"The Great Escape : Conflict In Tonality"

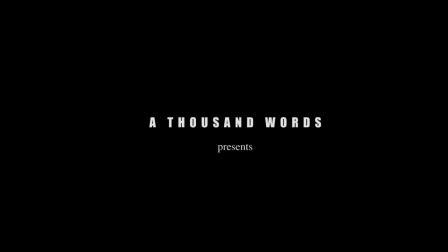[0:02] Since I was a boy,
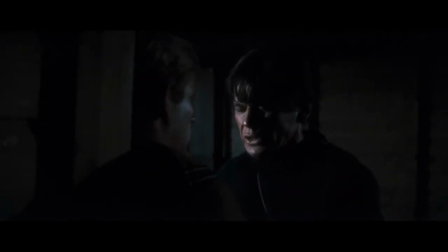[0:04] I hate and feared little rooms, closets, caves. Danny, you dug 17 tunnels, over 17 because tunnels. Because I must get out. I hide the fear, and I dig. But tomorrow night in the tunnel with all those men,
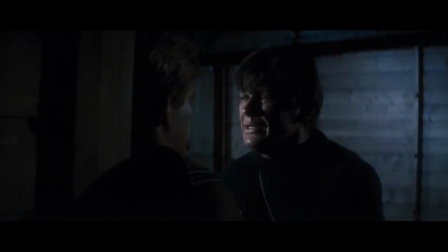[0:24] I'm afraid maybe this time I will lose my head and ruin the escape for everybody.
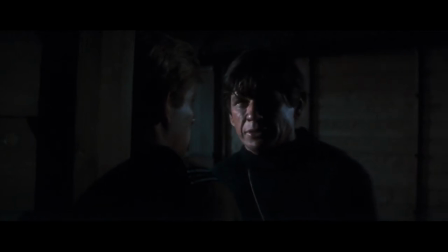[0:33] So I do now.
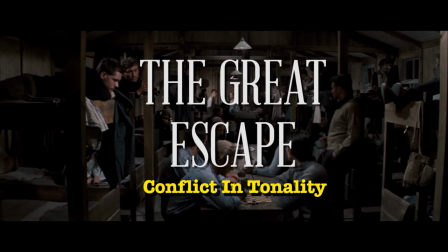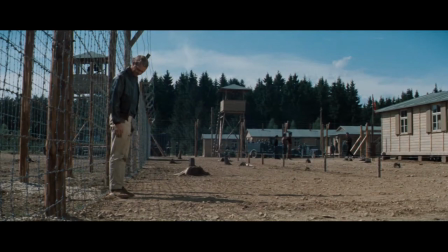[0:40]
Roger Ebert once remarked, "Every great film should seem new every time you see it." And with each new viewing of The Great Escape, there is always something new to be found.
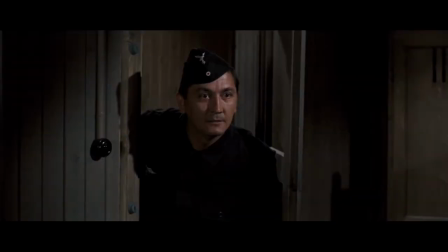[0:48]
It always sets out to surprise you.
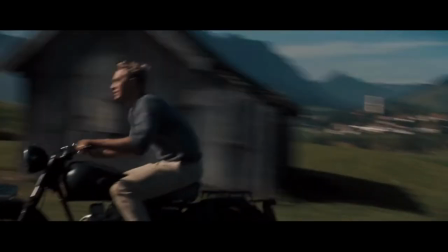[0:49]
And no, not just the memorable and iconic imagery that is cemented in popular culture, the motorcycle stunts, the glove and baseball, the theme tune, and unforgettable quotes.
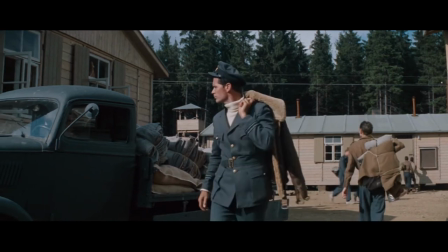[0:58] Good luck. Thank you.
The Great Escape is more than just an assortment of recognisable iconography and popular anthems.
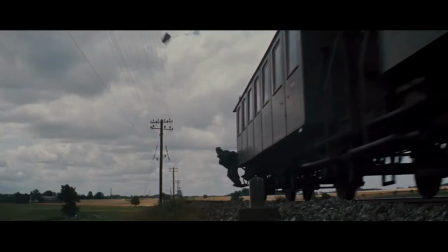[1:05]
Underneath the rousing Hollywood spectacle, there is a profound and provocative beating heart to proceedings.
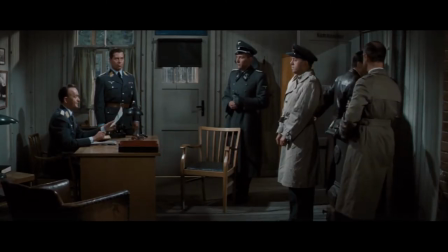[1:11]
Enshrined within are pure touches of subtle cinematic genius and powerful themes that revitalise and refresh the viewing experience with each time.
But I never considered The Great Escape a war story. Oh. It's true that the story was caused by the war, and it's true that it's about men who were prisoners of war. But the film is a story of courage and of gallantry.
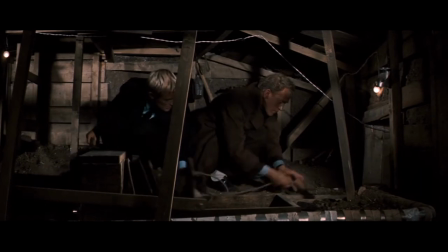[1:33]
The film is based on former POW Paul Brickhill's 1950s book of the same name, a non-fiction first-hand account of the mass escape from Stalag Luft III.
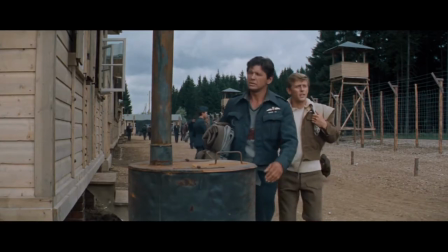[1:41]
The film's characters are based on real men, and in some cases are composites of several people.
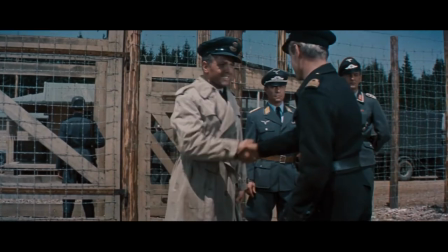[1:46]
The film tells the story of Roger Bartlett, or Big X,
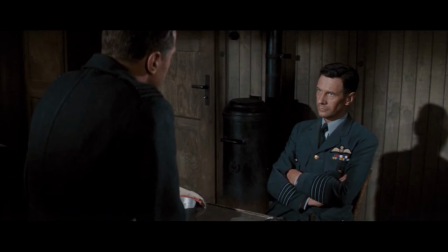[1:49]
who attempts a mass breakout of 250 prisoners of war to "Had us confound and confuse the enemy to the best of my ability."
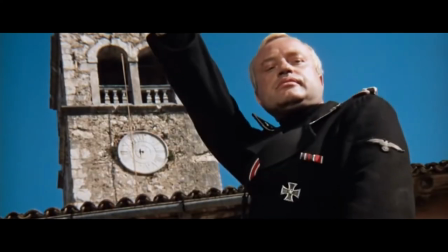[1:56] That's true.
What separates the film from its contemporaries, such as The Dirty Dozen, Where Eagles Dare, Kelly's Heroes,
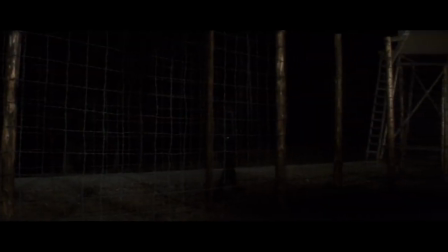[2:02]
and Von Ryan's Express, is the way the film uses tone and atmosphere to consistently keep the viewer on the edge of their seat,
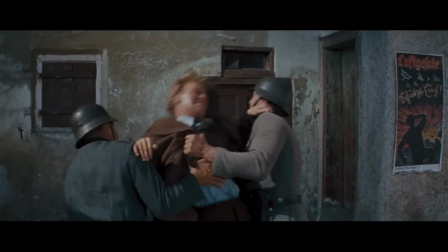[2:08]
switching constantly from triumph to tragedy in the blink of an eye.
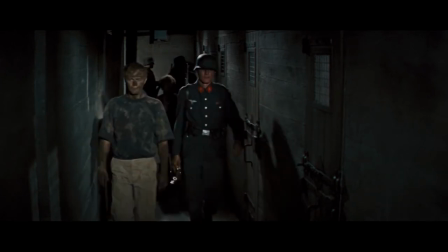[2:11]
The film transitions from scenes of touching levity and humour to scenes of intense tragedy and emotional sadness with great ease.
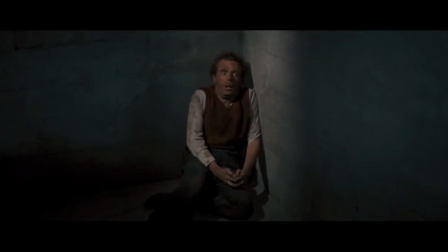[2:18]
The Great Escape is ultimately a battle between the stubborn optimism and heroic nature of these men
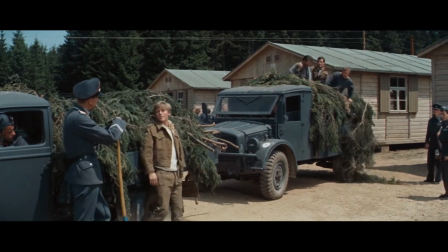[2:22]
versus the harsh and dire reality of their situation and the overwhelming odds that tower over them.
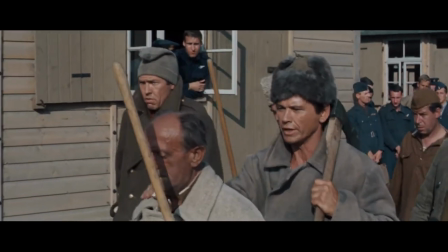[2:28]
From the outset, it is established that these men, these group of troublemakers, have been placed in an inescapable camp.
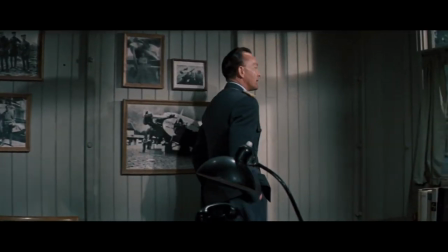[2:34] This is a new camp. It has been built to hold you and your men.
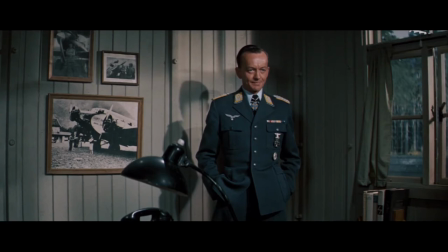[2:40] It is organized to incorporate all we have learned of security measures. And in me, you will not be dealing with a common jailer,
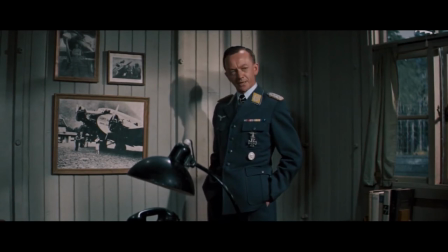[2:49] but with a staff officer personally selected for the task by the Luftwaffe High Command.
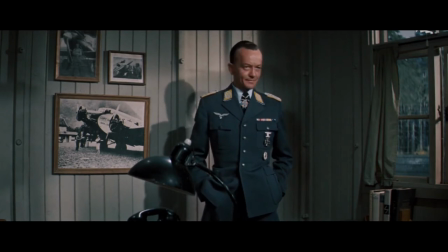[2:56] We have in effect put all our rotten eggs in one basket, and we intend to watch this basket carefully.
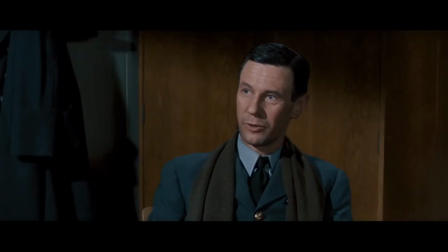[3:04] Very wise.
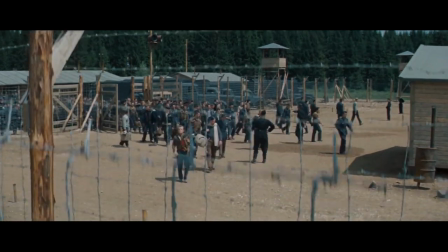[3:07]
To assess how the film achieves this fine balance of tone, it is important to examine the visual style and construction of the film itself.
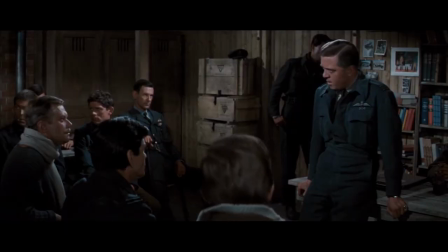[3:14]
The director, the underrated John Sturges, rarely uses close-ups,
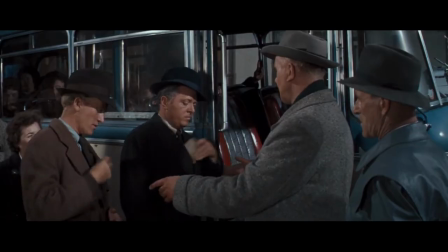[3:18]
keeping the characters enclosed in wide and medium shots, keeping all the cast members in single frames.
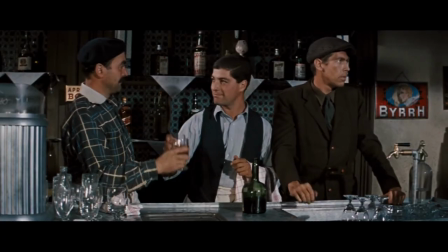[3:23]
The film features an international ensemble cast, and the omission of intense close-ups ensures that the film achieves an egalitarian focus on the cast itself.
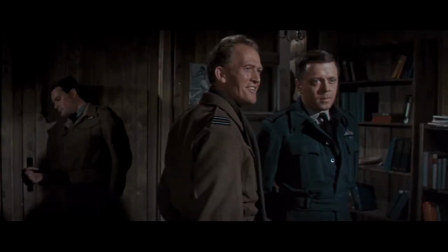[3:32]
No character has priority over the other.
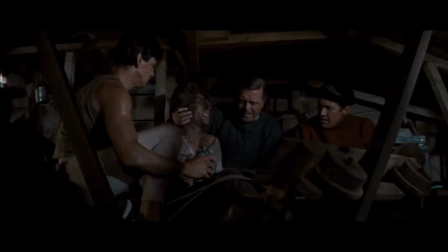[3:34]
What Sturges aspires to achieve with this visual construction is a sense that the characters are interlinked and dependent in achieving their central aim,
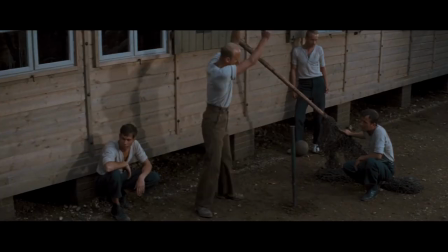[3:42]
to escape, but more importantly, to escape together.
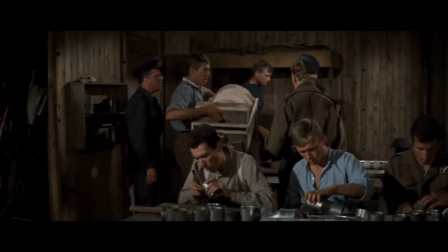[3:45]
Due to this burning need to get out, they made of themselves blackmailers,
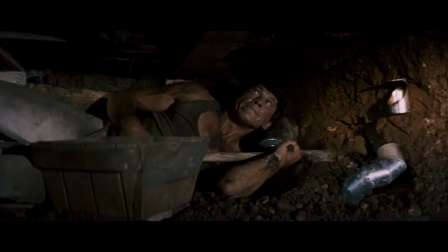[3:52]
forgers, thieves, tunnel diggers.
I thought that was a great story.
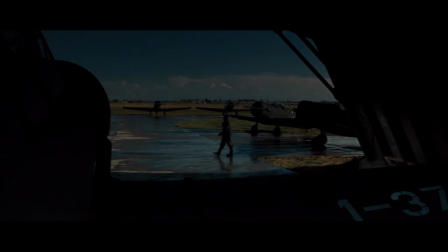[3:57]
Perhaps the single greatest component in achieving these masterful transitions of tonality is Elmer Bernstein's rousing, beautiful,
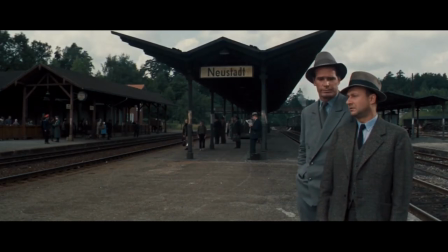[4:04]
and nuanced score that is able to achieve both sorrowful tones of haunting foreboding and triumphant marches that inspire unrelenting optimism and persistence.
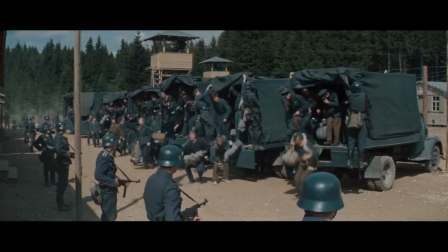[4:14]
It's easy to dismiss the soundtrack as gimmicky or anthemic.
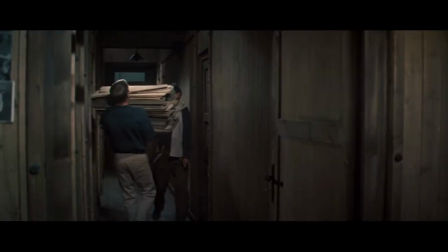[4:18]
However, this demeans the subtlety and sensitivity of some of the more delicate scenes in the film.
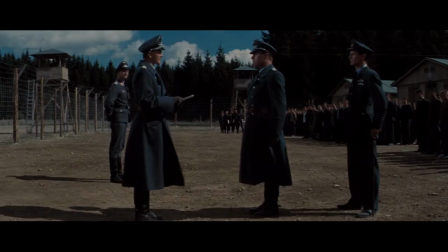[4:23]
For these scenes,
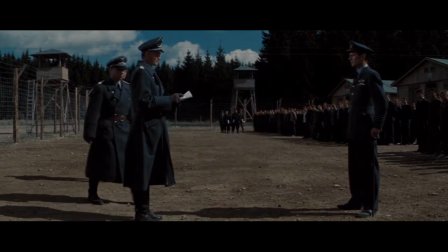[4:23]
Bernstein undercuts the emotion in the story by using woodwind instruments such as the flute to perfectly orchestrate the moral and psychological intricacies of the characters.
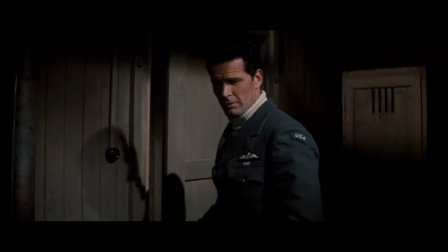[4:36]
It's almost a complete back and forth between these two conflicting moods and tones.
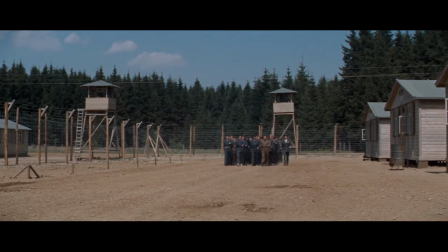[4:41]
A constant musical skirmish between the vibrant and spirited pieces in opposition to the looming,
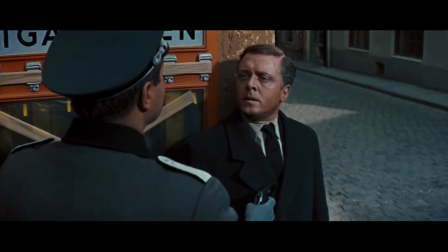[4:46]
uneasy, and tragic scores throughout, reminding us of the true reality of it all.
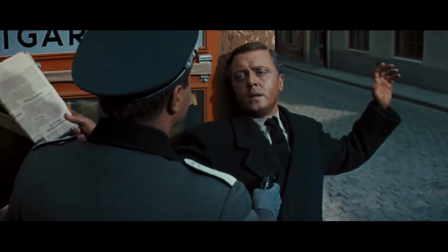[4:51]
A key scene that evokes the ultimate goal of these prisoners and their moral and psychological viewpoint
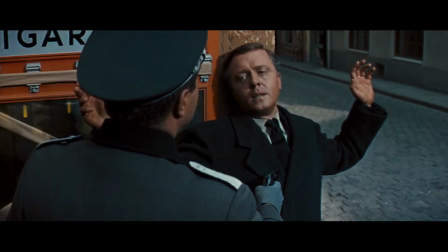[4:55]
is when the reason behind the escape is discussed. It is the sworn duty of all officers to try to escape.
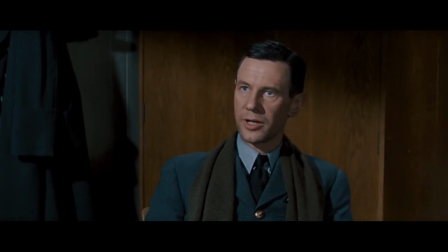[5:01] If they can't, it is their sworn duty to cause the enemy to use an inordinate number of troops to guard them, and their sworn duty to harass the enemy to the best of their ability.
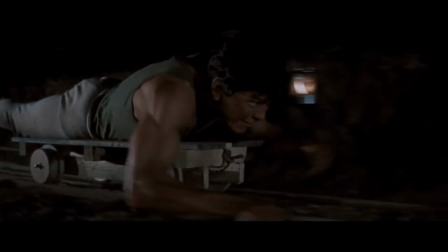[5:11]
Now, this could obviously be seen as a very patriotic standpoint, celebrating the undefeatable quality of the soldier's mindset.
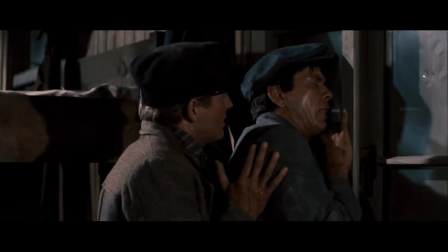[5:17]
But it also taps into the very human desire for freedom and the need to return to one's home.
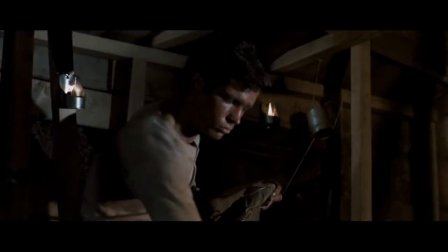[5:22]
Yet the true drama and joy comes with how the men work in solidarity of their mutual objective and help each other in the face of adversity,
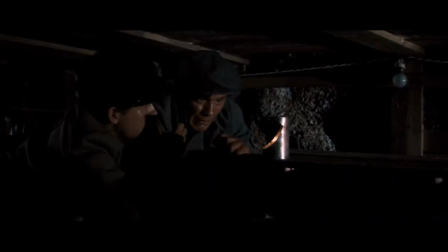[5:29]
whether it's how Willie helps Danny cope with his crippling claustrophobia, or how Henley sticks up for Blythe.
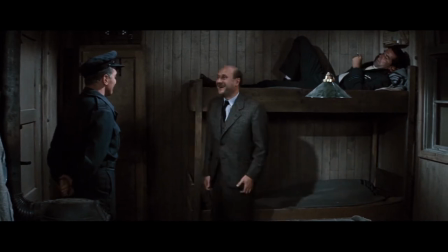[5:35]
In this scene, Flight Lieutenant Blythe, played by Donald Pleasance, has been gradually losing his sight as a result of progressive myopia. Squadron Leader Bartlett, played by Richard Attenborough, informs Blythe that he cannot be a part of the escape attempt as a blind man is a risk to the whole escape organization.
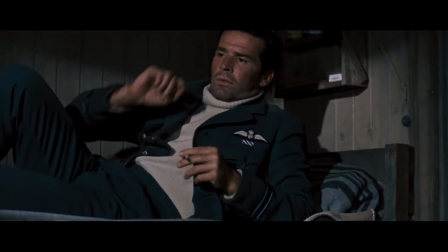[5:50] You can't go. I can't allow it.
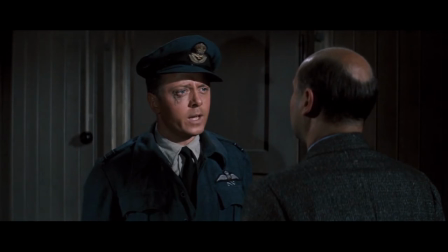[5:56] Why? Because you can't see your hand in front of your face. You'd be caught before you got 10 yards.
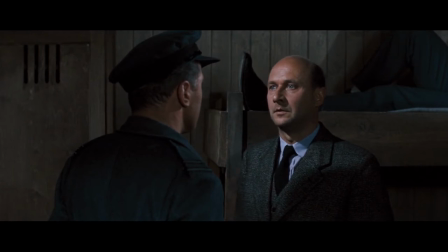[6:01]
The blocking in this scene provides a startling yet subtle insight into the power struggle and dynamic of these men within an enclosed space.
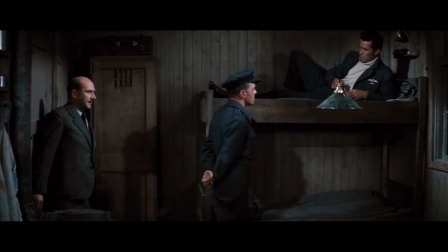[6:08]
Sturgis attempts to capture the conflicted mentality and disagreement in the positioning and movement of the characters. The two men both stand opposite one another, emphasizing their conflict and opposing views.
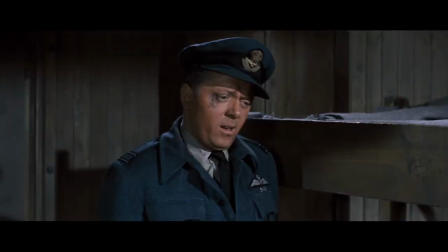[6:19]
Gradually, Bartlett's harsh and unremitting logic overpowers Bly's naive insistence, and a defeated Blythe takes a seat on the bunk.
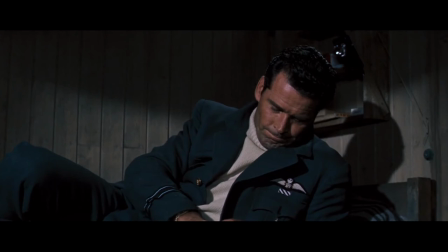[6:26]
Henley, thus far a passive observer in the scene, is shown lying on the bunk, overseeing the action.
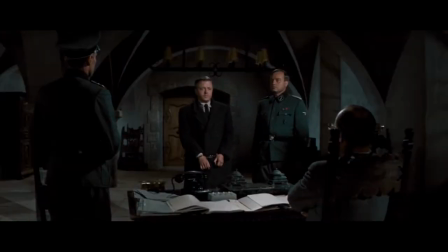[6:32]
Midway through, he stands to counter Bartlett, arguing that Bartlett, who is wanted by the Gestapo, is as big a risk to the organization as any man.
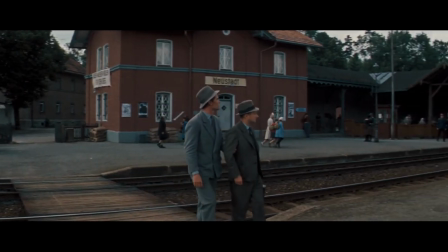[6:39]
Henley, played by James Garner, takes it upon himself to be Blythe's guide in the escape. Thus, the tone of the scene switches instantly to a subtle, "Come on, Roger.
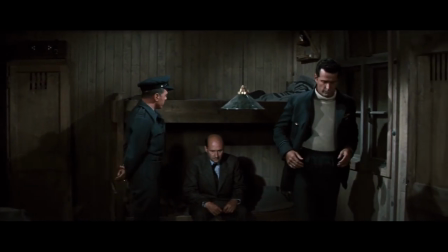[6:48] We all know the score here. At least, most of us do.
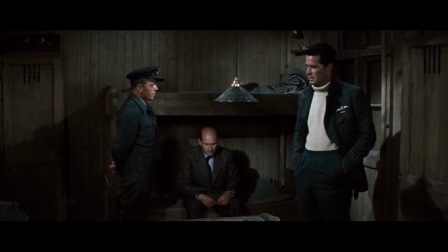[6:53] Your idea of this escape is to start another front, to foul up the Germans behind the lines.
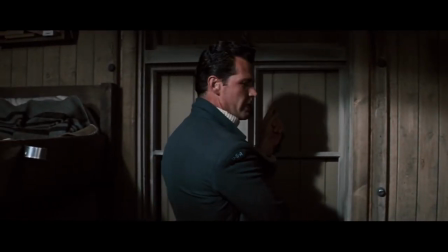[6:59] All right, that's fine. But once we get past that barbed wire, once we have them looking all over Germany for us, that mission is accomplished.
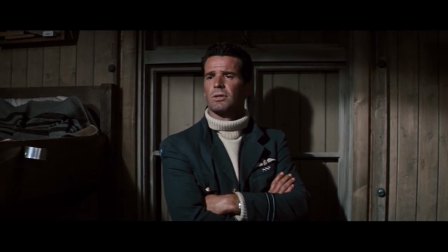[7:09] Afterwards, we have some ideas of our own." "You mean getting home? Back to your family and children?" "That's right." "Good God, man, do you really believe I haven't thought about that too?" "I'm sure you have. I know Colin has."
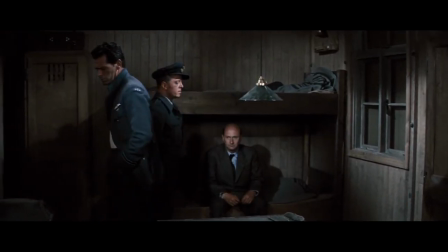[7:25]
Eventually, Henley overpowers Bartlett by stubbornly remarking that he will be Bly's guide in the escape,
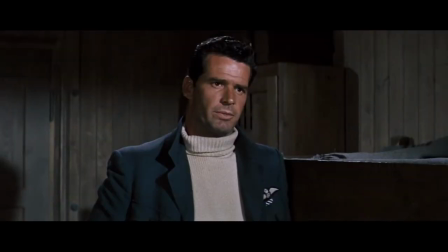[7:31]
leaving Bartlett with no choice but to agree to this proclamation and retreat respectably.
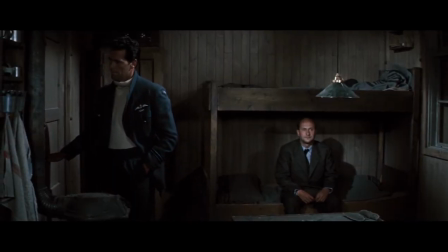[7:35]
Henley ignores not only the reality of the situation, but also Bartlett's understandable concerns,
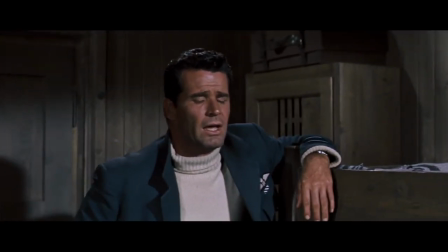[7:41]
instead relying on his own positive and idealistic outlook, seeing not weakness or liability in his blind friend, only his strength and attitude,
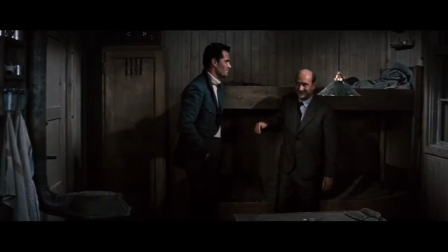[7:48]
evoking Henley's affirmative, persistent, and confident nature. Together, they are stronger, even if it does all end in failure.
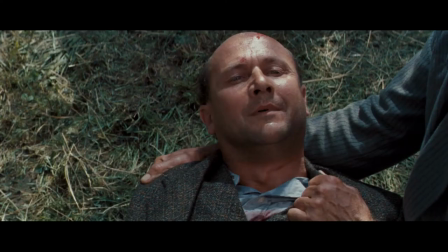[7:57] "I'm sorry I fouled things up." "That's all right.